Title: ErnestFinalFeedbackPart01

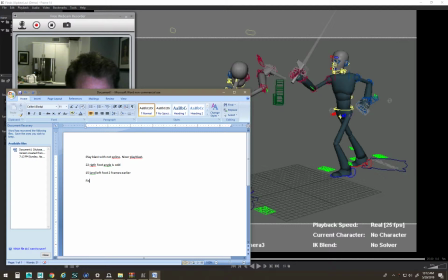So first shot needs some, I'm bad at typing, some camera movement.
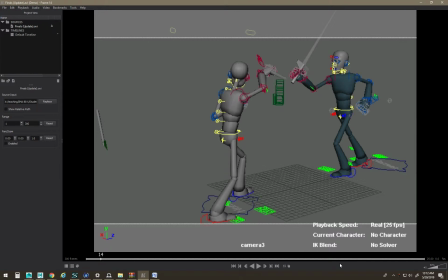It just keeps things consistent, because this next camera feels, feels wobbly, feels sudden and jerky, and it has like an interesting movement. So I'd want something going on right here to kind of make that kind of match.
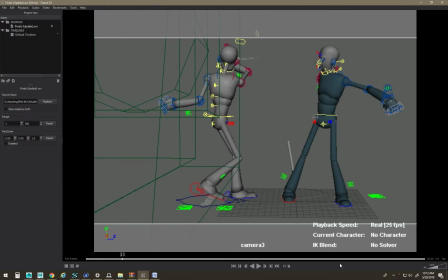So he goes in and he swings and he hits and he pushes the other guy. The guy's blade away, and then gray guy spins around. So maybe this is on purpose, maybe it's on accident.
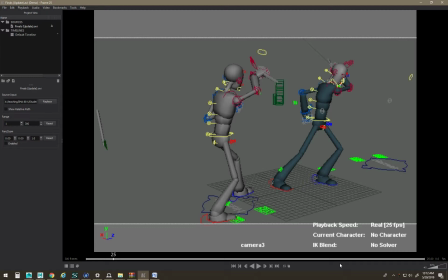It feels like the green guy's the hero here, just the way you framed it. But it turns out, nope, he's not the hero. The gray guy just killed him. Don't know if that was on purpose, but that's what's happening.
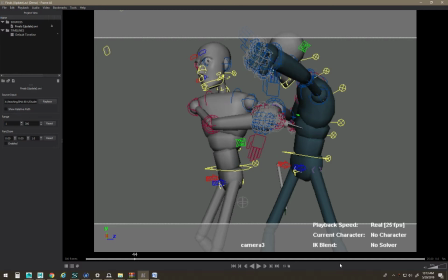I would watch the arc of the blade. I would probably bring 41, so I'd probably bring the hand over earlier.
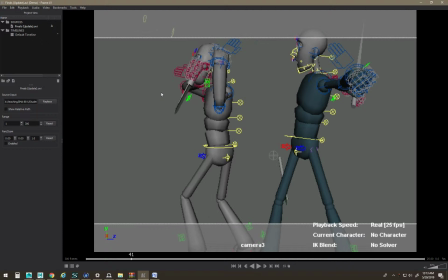So I'd probably and have it swoop in, so you sort of never see this frame.
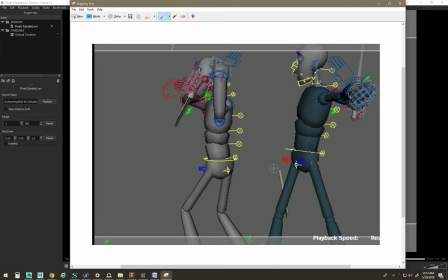So I'd probably have the fist out, and then I'd probably have this hand already on top over this way or whatever. And then I'd make sure the blade is already turning in more.
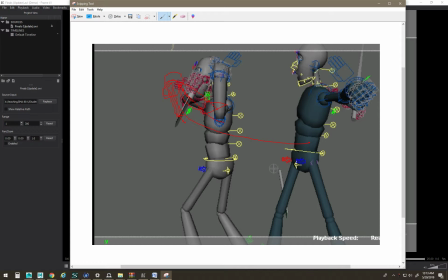That way the arc of the blade is straight, because right now if you follow the
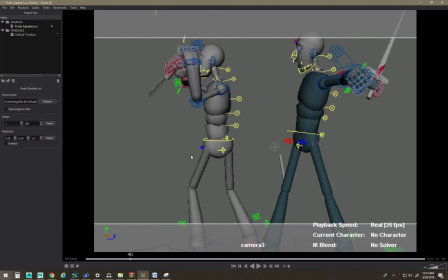arc of the blade, it'll go down. Okay, well actually the arc of the point is kind of okay.
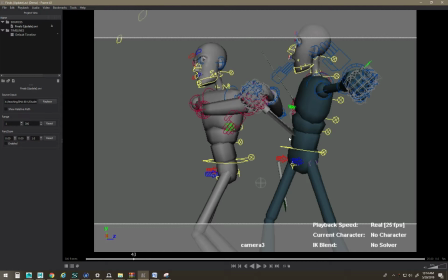Problem is, like, the angle that it goes in, it looks like it's supposed to enter here and then it slides up and then back down. So you want it to go in. That's a new note. So 2 hands on the blade quicker on 41.
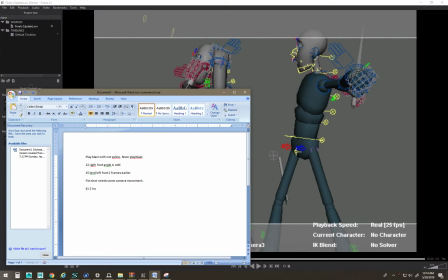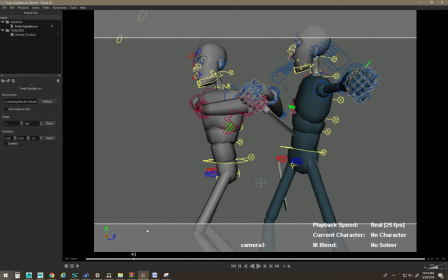And then I would angle the blade down faster.
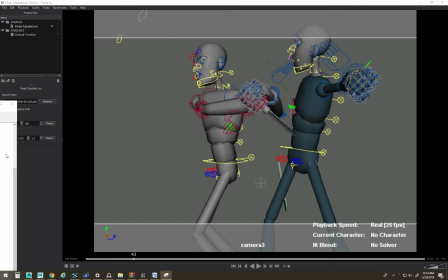What's going on?
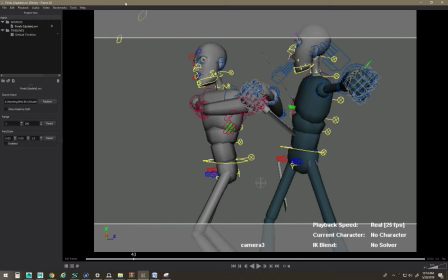One sec.
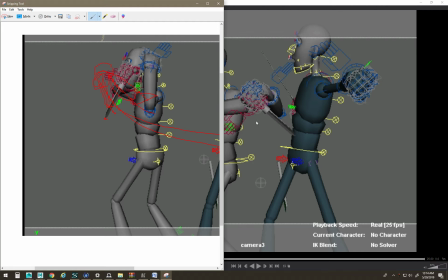There it is.
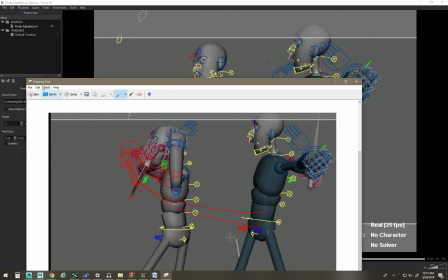I'm in some weird mode. Here we go.
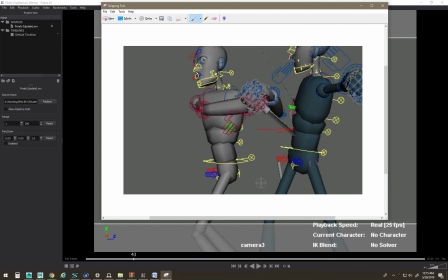I would just figure out where you're actually entering the blade from, and I'd put the hands down more. That way everything feels like the arc is going this way. So the sword, so this would be down here.
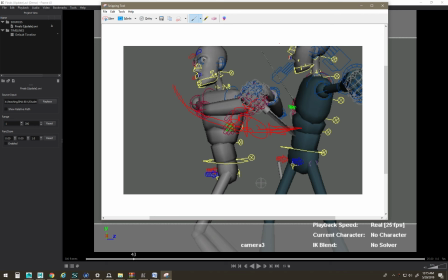The sword it actually enters at a straight angle. So you get
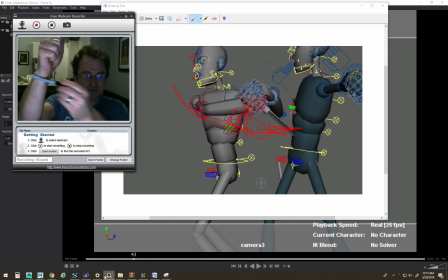let's see. Other way. No. I got this. So it goes, because you want it, you have it kind of going like this. You can do it this way.